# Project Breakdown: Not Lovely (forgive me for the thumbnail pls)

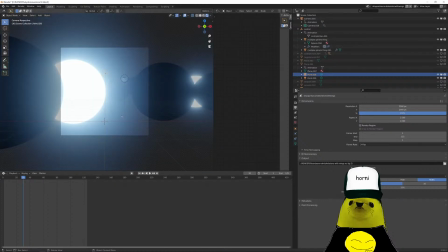4220s
And here I have this and this. I made this sphere sequence
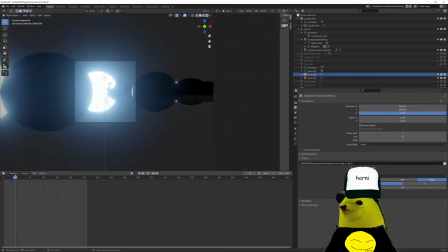4230s
and made it move so that it will look like, I don't know, like moons or something, but it works.
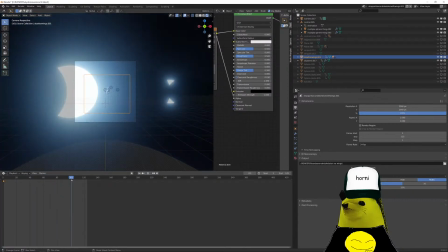4239s
Then we have this other one. This one doesn't have wings. And let's see what else.
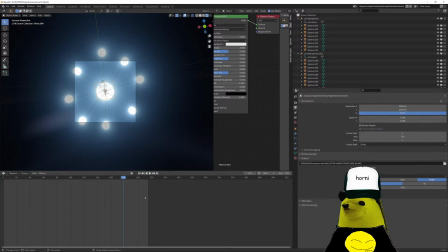4246s
The harem. I made this sphere thing and it works fine.
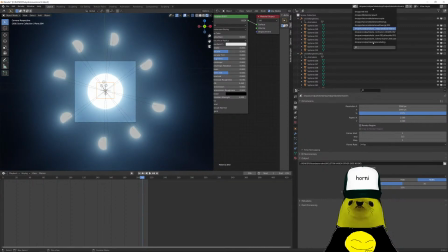4255s
Look. Yes, Google. And this one, I don't know.
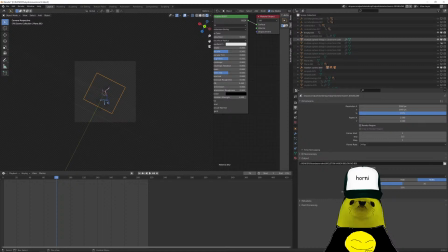4262s
This one, I don't remember. Let's see. Oh, okay.
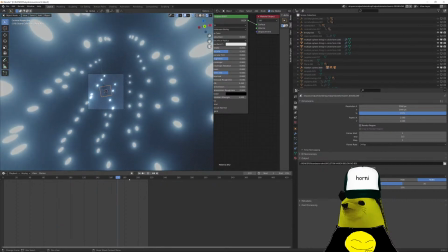4270s
Yeah, this one where they're falling. But it's the same thing.
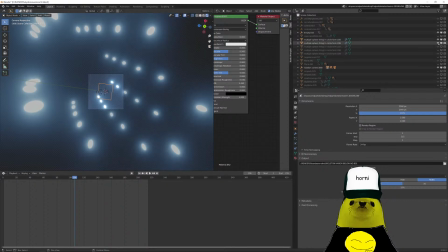4274s
Like it's just the same spheres, just different positions and different camera movements.
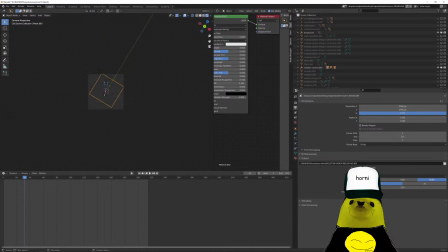4281s
Let me see. See, the same position, same camera movement. And this is the ending.
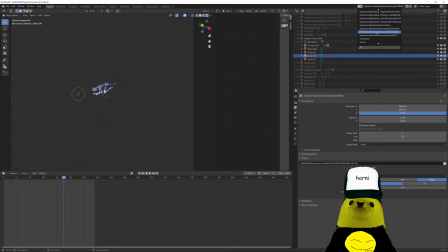4292s
No, this is the one where they're together. This is the end couple.
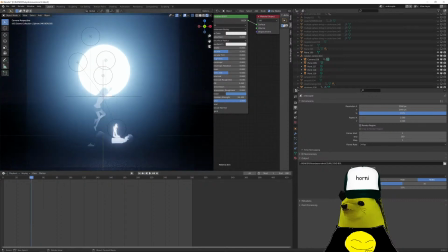4301s
See? Just a sphere, the background, a plane.
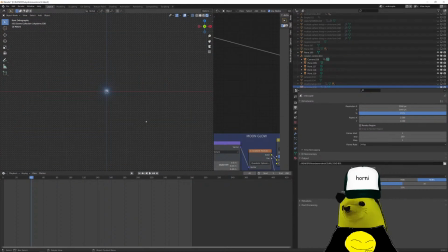4307s
You see? H. See?
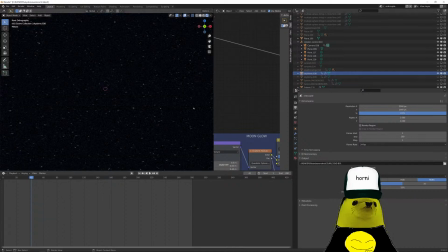4315s
That's how it looks cool. Memory loss, yes. Alzheimer.
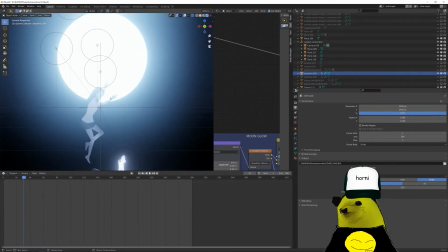4322s
Alright.
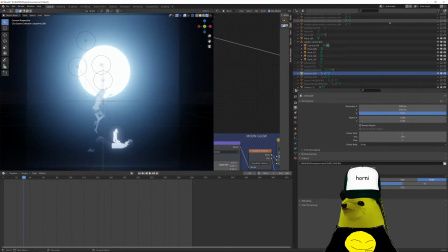4326s
Okay. And there we go.
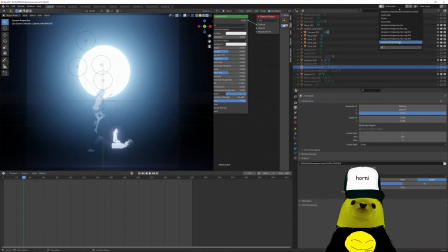4332s
And wait, the skeleton couple, the skeleton end couple. This one, alright, you see?
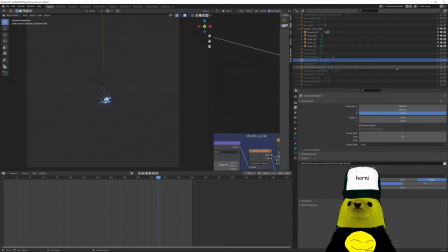4343s
And you have the sphere. Wow.
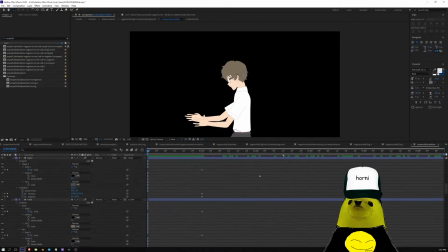4353s
So yeah, this is the blender part. Alright, now let's go to the final part. That is the editing part of this section.
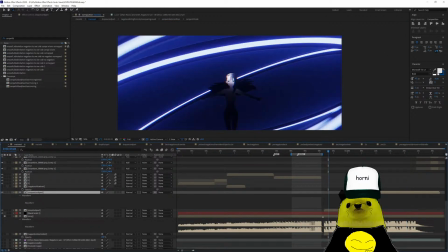4362s
And because this is the one that has a bunch of effects.
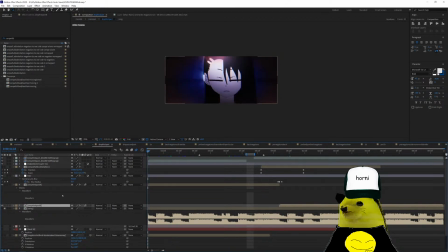4367s
Okay. Alright.
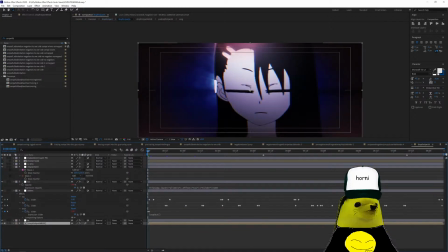Okay. Sliders. I have the sliders with each sound of the music.
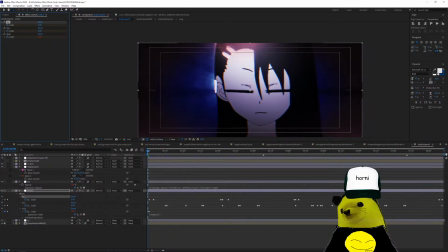4388s
Like a tack, tick, tan, and whoop. The whoop sound is a loop out 1 to 0 because the whoop is when it goes like,
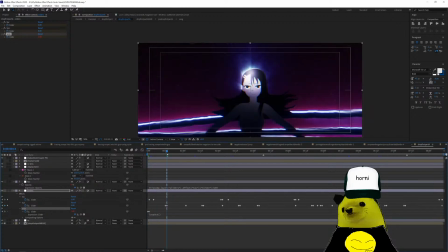4398s
whenever it goes tan, like here, tan, tan, there's like a reverb effect on the music.
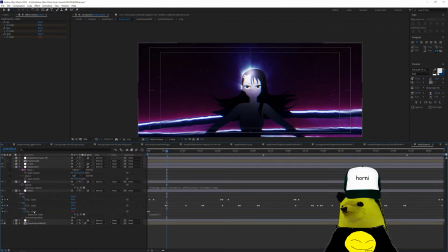4412s
And so I linked this whoop to the tone sound,
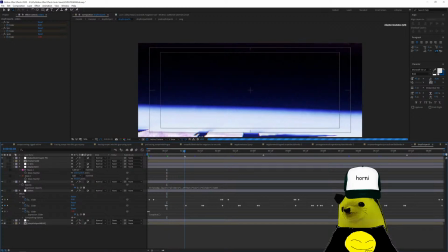4421s
and I extended the tone sound so that it would keep the reverb.
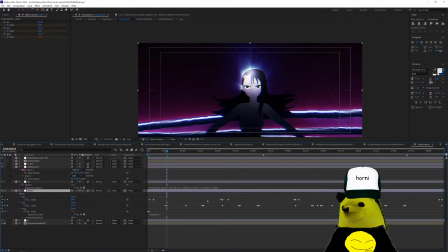4426s
Alright. The tack is just 1 and 0, 1 and 0. Every tack is just tack, tack, tack. Alright. The next part you'll see more sliders because the next part has more sounds. Because as the drop progresses, it has more sounds, right? Okay.
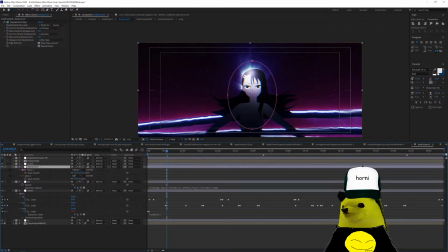4445s
Displacement. I added a displacement map, alright? The displacement map here and a fractal noise with this movement.